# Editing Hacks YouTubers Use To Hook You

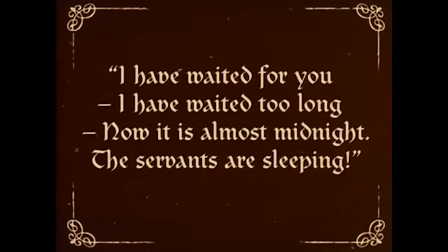And don't say Les Études, the silent French film from the 1920s, because I just made it up.
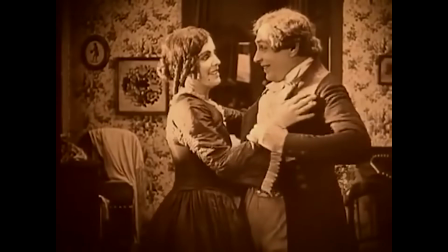Characters make stories more interesting because viewers can gravitate towards one a lot more than another. And when you double your characters, you double your chance of keeping your viewers interested. But if it is just you, how can you bring in a character?
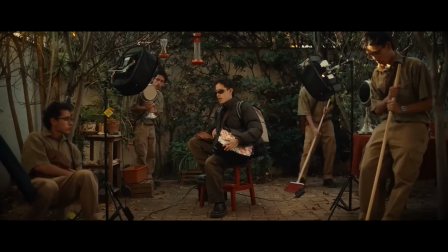Well, I'm going to show you using editing. And this is how Gorks did it. He made himself into multiple people using the clone effect, and I've done this quite a few times on Film Booth too.
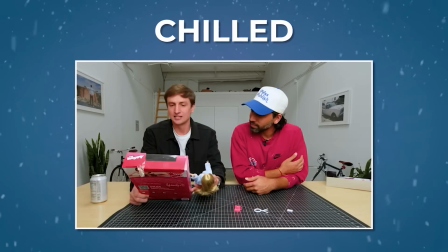On the chilled edit side though, Colin and Samir have multiple characters in every video because there are 2 of them. So when they edit, they just have to make sure they don't cut one of them out. Super basic editing there. But also they bring in tons of other people to their show.
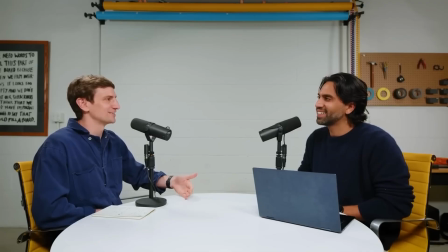Even their second channel, which is a lot simpler, is designed around characters because they host it but get the questions from the audience to then get involved and become a character.
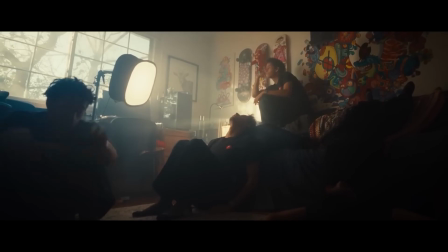So the chilled edit version of this could just mean you bring in more people, and the extreme edit could make anyone or anything a character. Isn't that right, Wilson? Wilson? Wilson! Wilson! Yo, man!
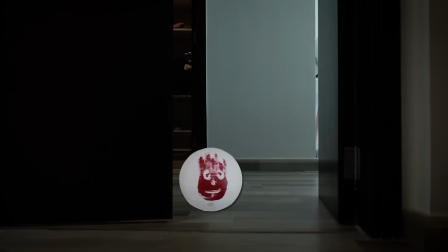Oh, get me worried. Sorry, man, I just been chilling with my homies. Where did you learn to talk like that? Tom Hanks? But he sounds absolutely nothing like that. You been tripping. Moving on to editing strategy number 4.
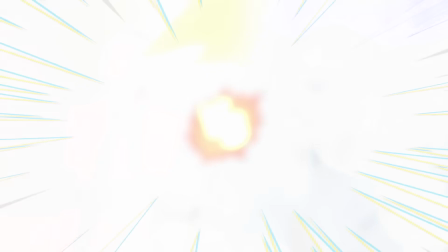Yeah, 4. And this time we're battling out Mr. Who's the Boss and Casey. Again, looks like I got a bit lazy with my research there. No one will notice. Just don't make it too obvious, Ed. But maybe there's a reason I use them again. Anyway, let's start by looking at this opening scene from Aaron's video.
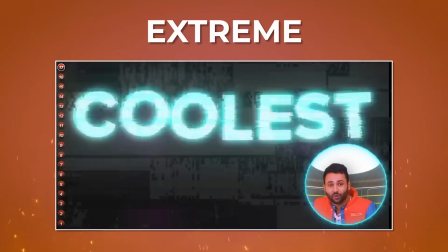Look at all that information we have. The numbers down the side, we have Aaron on the right, we have a split screen on the left. There's just so much going on. Meanwhile, in Casey land, we have this. Just one thing at a time. Really what they're both doing is their own version of this next editing strategy, which is all about showing rather than telling. So this is like the golden rule for video. The more you show, the better.
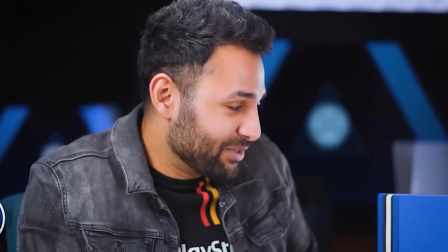It builds credibility, it builds intrigue, it builds story, and it can let the viewers work things out for themselves.
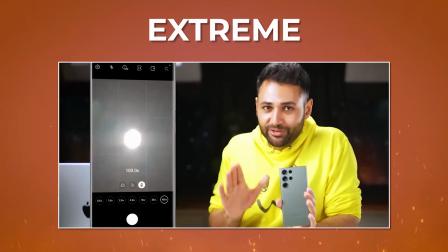The highly edited version of this is designed to be a sensory overload, in the same way the Avengers films are.
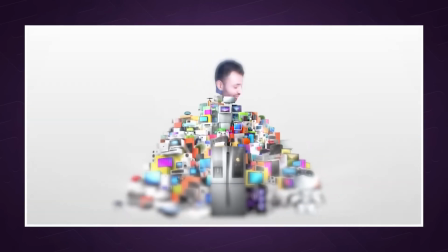I mean, look at how much Aaron is just showing us here. It's crazy. And it's like, oh, this guy must know his stuff because there's just tons of info.
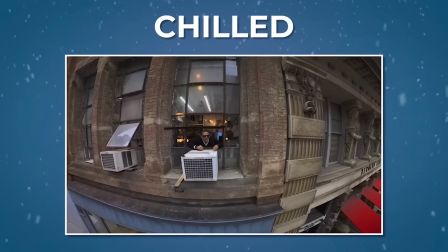But Casey's approach is, well, he wants you to focus on only the thing that matters.
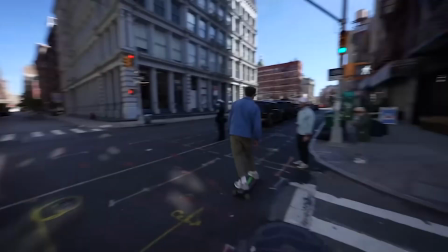So in the edit, he has to decide what that thing is to best show rather than tell, to fill in the gaps of his story.
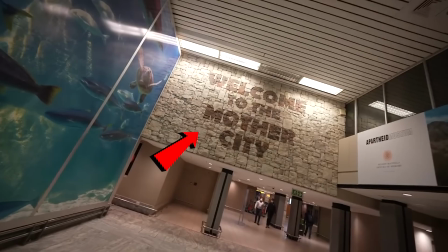So remember the text from earlier when he held the shot so you could read the sign? That was the showing bit, and why I must have used it again as an example in this video.
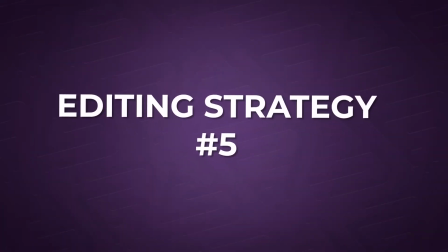Not because I'm a very lazy man. Which brings us on to our next editing hooks battle between Eric and Natalie Lynn. And if you've not seen Natalie, you're missing out. Let's start by looking at Eric's strategy here, who's also very good.
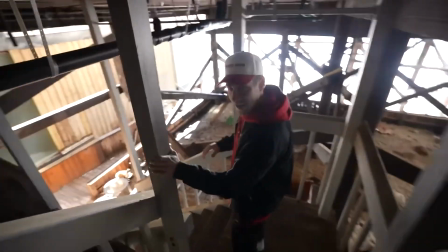So his videos are super fast paced, energetic and fun, and one of the things that adds to the whole viewer's experience and helps hooks them is that whoosh, that boom.
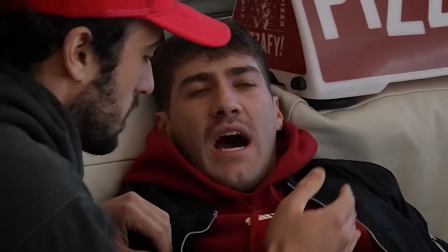Pressure? Oh my god! Don't do that. The noise.
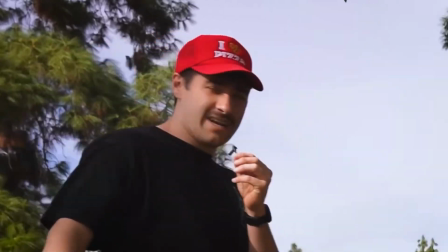It all adds another dimension that creates that Avengers-style sensory overload, and it helps to build the emotion, the pace, and the excitement that keeps people interested. And it might surprise you to know that those noises, they don't actually exist in real life, apart from that one time.
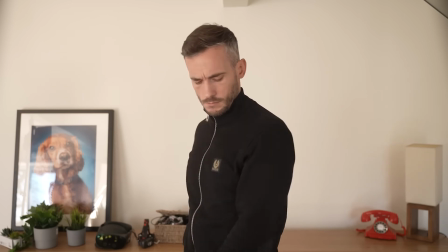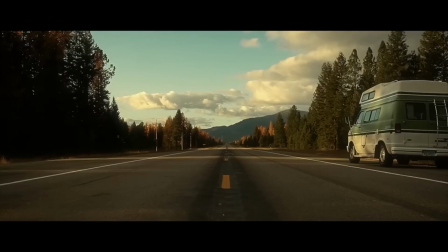But on the chilled editing side, we have Natalie. Listen, those sound effects you can hear right now, well, they do exist in real life, except they don't. I don't want to ruin every David Attenborough show ever for you here, but he also has the same editing strategy as Natalie.
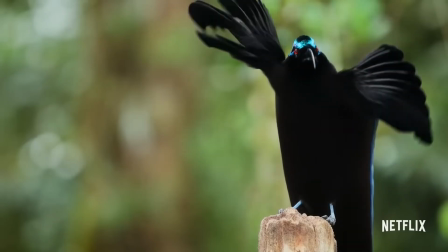The noises you hear in his animal shows, they're not real either. They don't mic up a duck, not after the incident.
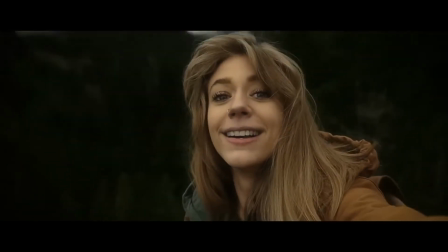Now, you're never going to unsee that now when you watch one of his shows, but the reason Attenborough and Natalie use fake sounds that sound real is because of this.
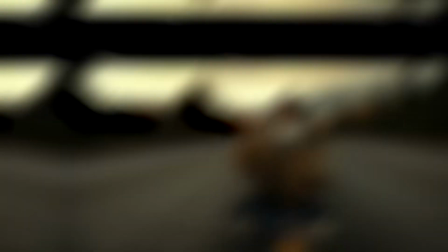If I use this noise on this clip, the viewers would suddenly lose trust and get pulled out of the story.
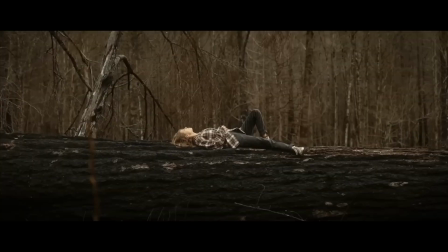They could even feel a little bit lied to. And because Natalie's videos are raw and very personal, clearly fake sounds would burn that trust too. And it would wreck the storytelling, thus no longer hooking you.
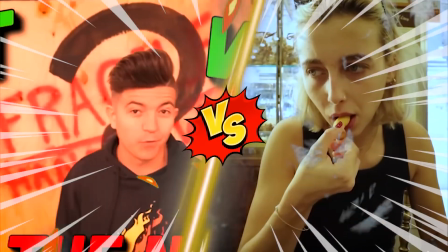Moving on to editing strategy number 5, we're going to battle Emma Chamberlain against entertainment YouTuber Preston. And this strategy, when you get it wrong, can really do a heck of a lot of damage. So let's start with Emma's use of it.